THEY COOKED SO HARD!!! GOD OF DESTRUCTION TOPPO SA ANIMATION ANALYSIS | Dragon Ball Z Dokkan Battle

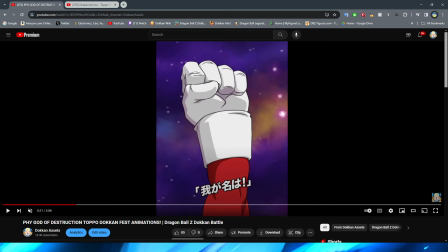i swear like i know he has like small arms and big hands right And then his body proportions kind of even out when he goes into the God of Destruction mode. But I do not remember his arms being that skinny. Like, I remember his hands being that big. But I do not remember his arms being that scrawny.
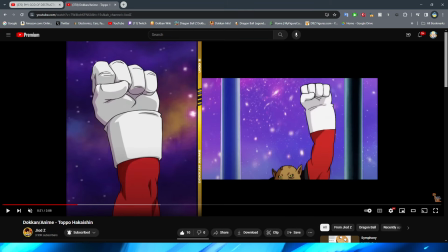And they kind of buffed up his hands a little bit, it seems like, in the Dokkan version there. Which is fine, because obviously I feel like it fits a little bit better with his proportions. Like, if we look here, right?
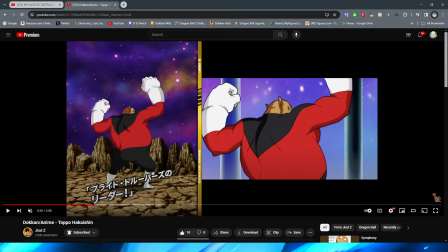This shot here, which again, we'll look at it in Dokkan in a second. him but it definitely looks like that his hands are a lot bigger in comparison to his arms in this shot right especially in Dokkan look at that almost looks like he has like inflatable balloon hands with how big his
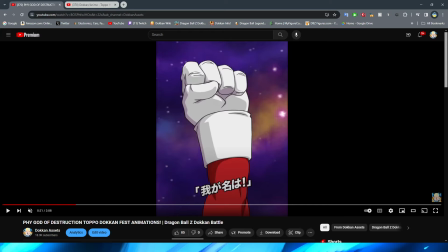hands are there but yeah I think it still looks good right and it fits with Topo's funny proportions obviously raising his fist into
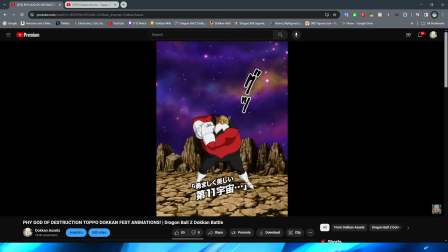the air there and then we zoom out to this shot of him getting into poses which I think is cool this right here right I always talk about how with
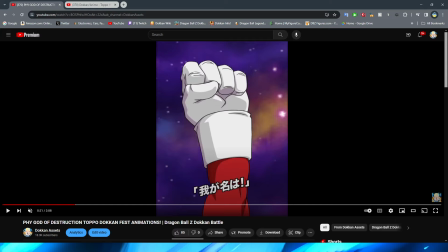these camera angles right they do a good job sometimes of transitioning and sometimes they're just like oh a hard cut lovely so innovative you know so i'm really glad that for this rather than just cutting to it zoomed out with him being there right they actually just zoomed the camera out like this
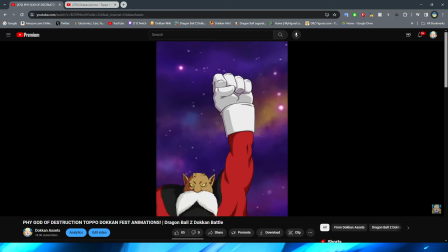um to you know full body shot of him i think that's really cool
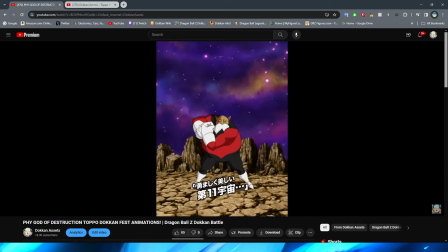but yeah obviously topo getting into pose here intro animations are always pretty simple right So it's not surprising that this animation isn't anything insane, but it still looks really good. Obviously, we have Topo talking here, right? His mustache moving. And honestly, again, I think this is another case where all of the right frames are there, right?
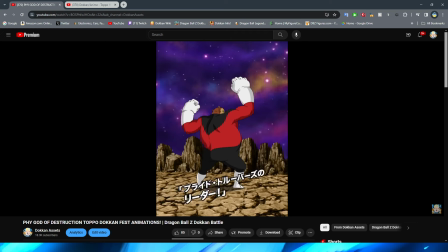Obviously, we're looking at this in slow-mo, of course, to get all the details. So it looks a little bit, you know, choppy technically. But in full motion, this looks really good. I think, again, like everything that is necessary. Like, dude, look at his hands there. Everything that is necessary to be here, I think is here, honestly.
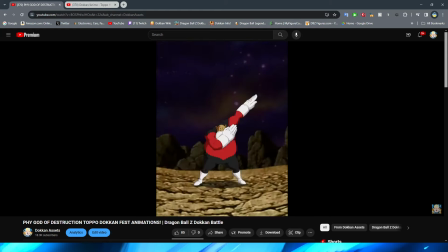I think that the animation looks really good. Obviously the intro animations are always super simple, right?
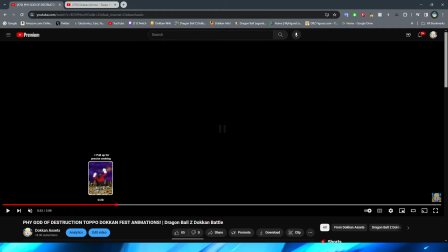And they usually don't have a lot of movement to them because obviously it's kind of like the character introducing themselves.
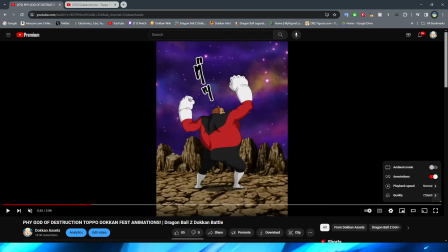Um, and it's just supposed to be like a setup with them kind of talking a little bit. So let's like, just look at it in full motion, right? Everything looks super fluid to me, right? I think everything that should be there is there. And again, the parts where he, you know, like,
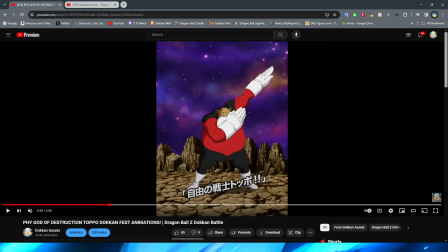changes poses, I feel like is good parts they picked to have the, you know, like, asset basically just flip between one or the other. I think maybe the only thing that they could have changed, right, in terms of, like, having it change from one to another is this, maybe?
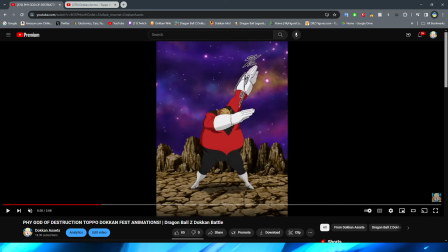Because this is a little bit off-putting, I guess, right? Going from this one to this one, kinda? I feel like, again, it's not even the worst. This is just another nitpick on my part, right? Like, trying to find something. I think overall, though, it looks really good. I really don't have any complaints with the intro animation.
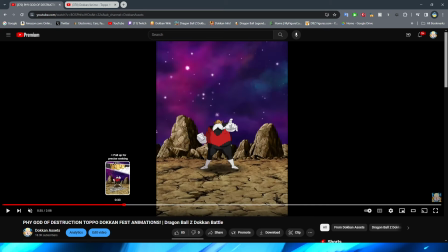All right, so now let's take a look at the super attack.
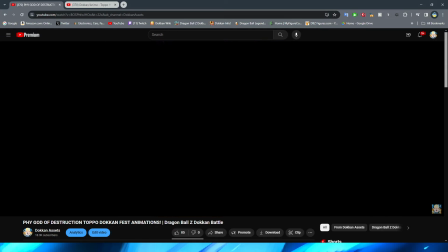I know I was seeing some people say that they didn't like this super, which I thought was really interesting because I think it looks fine.
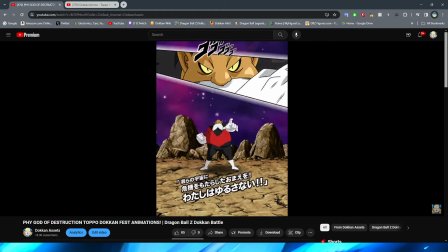It is pretty simple, right? I'll definitely give you that.
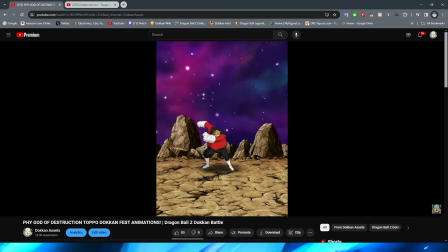We have Toppo obviously pointing at the enemy before ducking down and charging forward towards the camera.
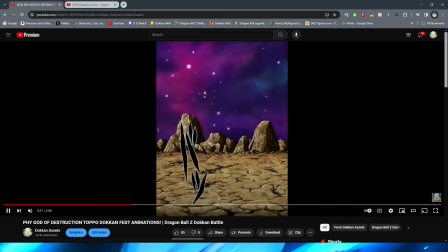I really like this run animation, by the way. I think that they definitely did a good job on having him run, right?
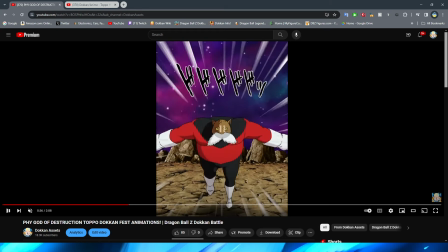Obviously, it looks a little bit weird in the slow-mo. But, of course, right, I think it looks really good when he's running fully. And, thank God, they did not do any fading on the feet, right? The feet just completely move, right?